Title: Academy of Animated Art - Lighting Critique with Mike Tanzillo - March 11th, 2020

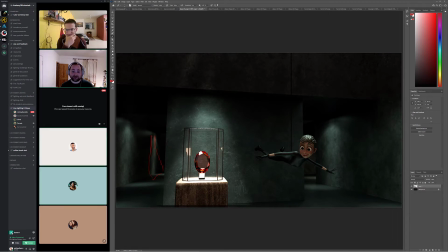Yeah, I'm really liking it, and I definitely agree with the portal.
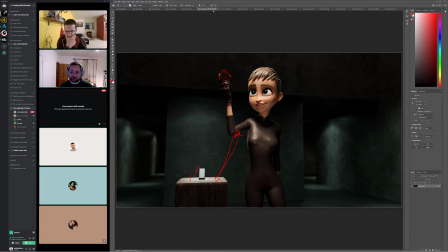Like it looks like there's a portal through the ruby right now, just because of that transparency. And then I'm. Oh, go ahead. Sorry. No, go ahead. I still love to see the diamond or the ruby, even like a bigger reflection in her eyes.
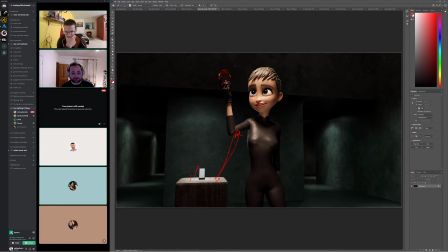When she's repelling. Yeah, and even that could get like some reflection and maybe some caustics on her, or just something that like really connects them. And then watch out for like these like red and green, the other colors that are jumping in there.
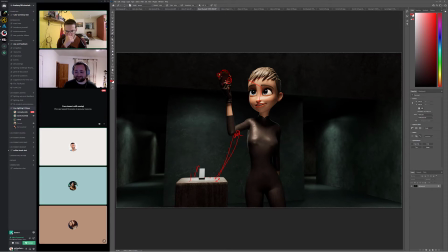You don't want them? I don't want them. No, I want them to be more like red.
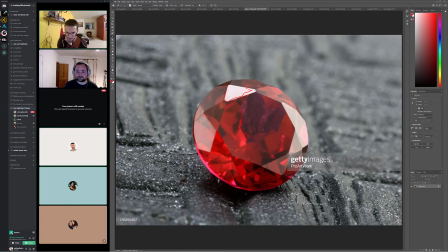Like red. It's just red and pink and magenta and kind of purpley red all the time.
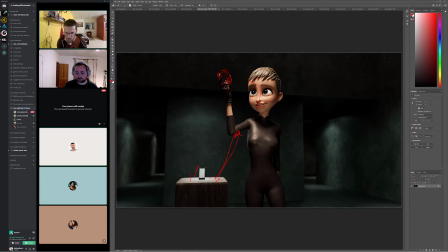Okay, cool. And then this is so dumb. Something about this stand, I kept thinking it was an iPhone. I don't know. Maybe it's just a matter of darkening that a little bit, so it's not. Maybe make it not so specky. Yeah, I actually darkened it already last night. Yeah. But we'll see in the render.
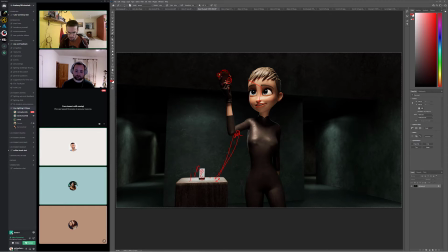Okay, cool. But like I said, the base. I mean, listen, like the specularity on her suit is really cool. Her character lighting is really good. Like I don't really have any notes there. It's just like making the thing feel more special.
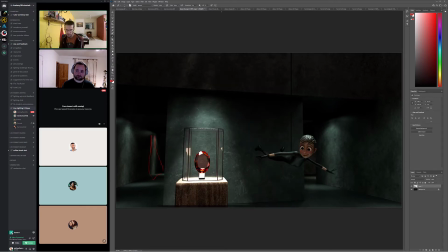And the glass case is okay as is, you guys think? What else could you do there? Like lacking, but I don't know. Yeah, no, I agree.
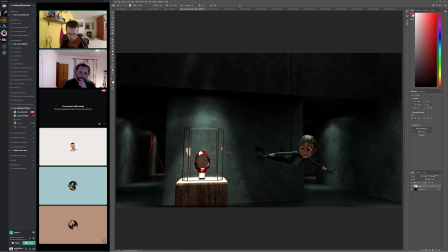I mean, like it's just like maybe another reflection pass on it, picking up a little bit more. I think that's because it doesn't look glass without any reflections in it.
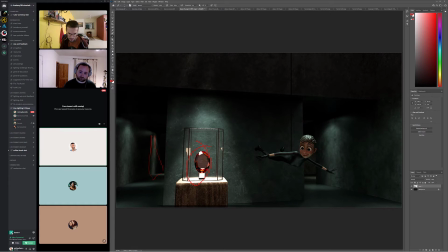Like it's fine to keep it clear around the object. Let's see something like what makes this look like glass?
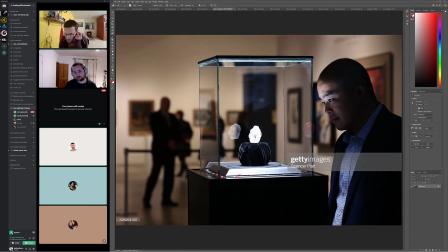Like it's like some of these interior reflections and just like little bits of stuff like this. I think you can add some thickness to it. Yeah, and like it's like you see thickness. It's funny because like if you see like look at this silhouette through this.
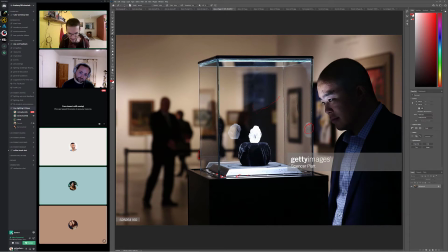Like it's kind of crisp here, is blurrier through one pane,
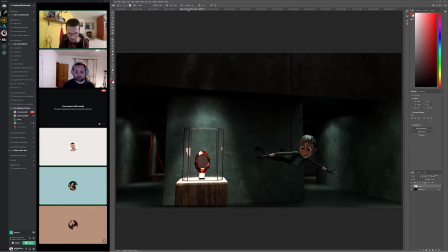but gets like super blurry through two panes. and I'm like it's not like we don't lose the noise pattern on this back wall at all through double pane. So I think that might be part of it too, because it's like it's protective glass.
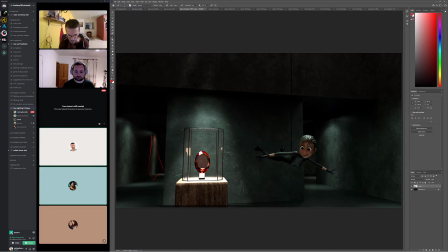It's probably pretty thick. Mm-hmm. So that might be part of it, and then just subtle reflections in it more. Yeah, we'll look at Don't pay attention to the brightness of this, because that was me. All right, yeah, makes sense.
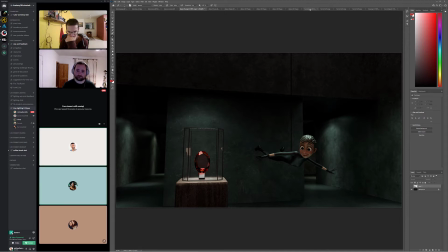Yeah. All right, cool. Thank you. Yeah. All right, Forrest. This is so it's funny.
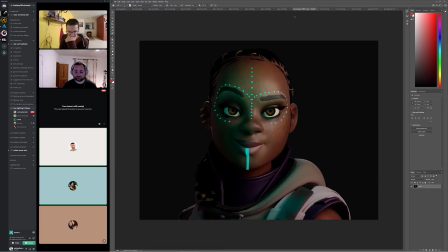Like, this is the first time I've seen her straight on. Usually she's at that angle. I mean it's looking good. I think, and you're like I love what you did with the dot, like really emphasizing the dots and the I don't know what you call that down from her lip down her chin.
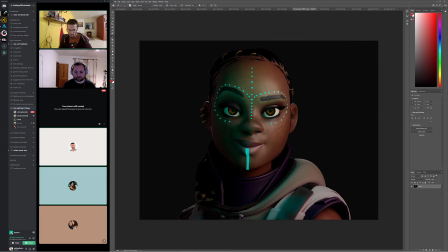I don't know what that's called. But I like it. I like that it's like emphasized, because that's a unique characteristic about her. I think your tones on the face are good. I wonder if we can't tighten this speck on the screen left side.
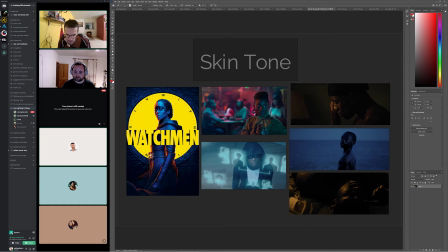I was looking at like some of these, and like I know it's hot and he's wet in this one, but just like getting some of these like tighter highlights in there.
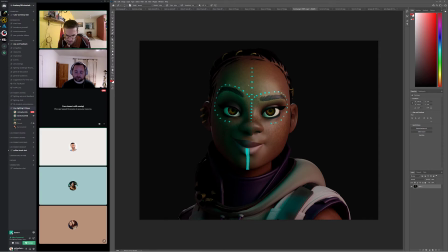It's a little, because it's a little broad and a little soft. Like I want to just feel a couple little bit tighter ones in there. Like I think on her nose, screen right, it's like really nice. Yes, like that and like that. Look great.
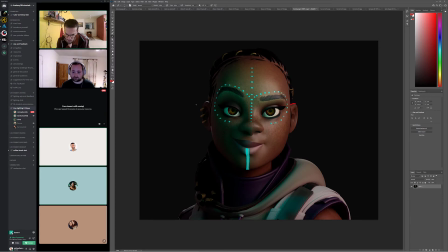So the rim light I'm not crazy about, just like on her ears here.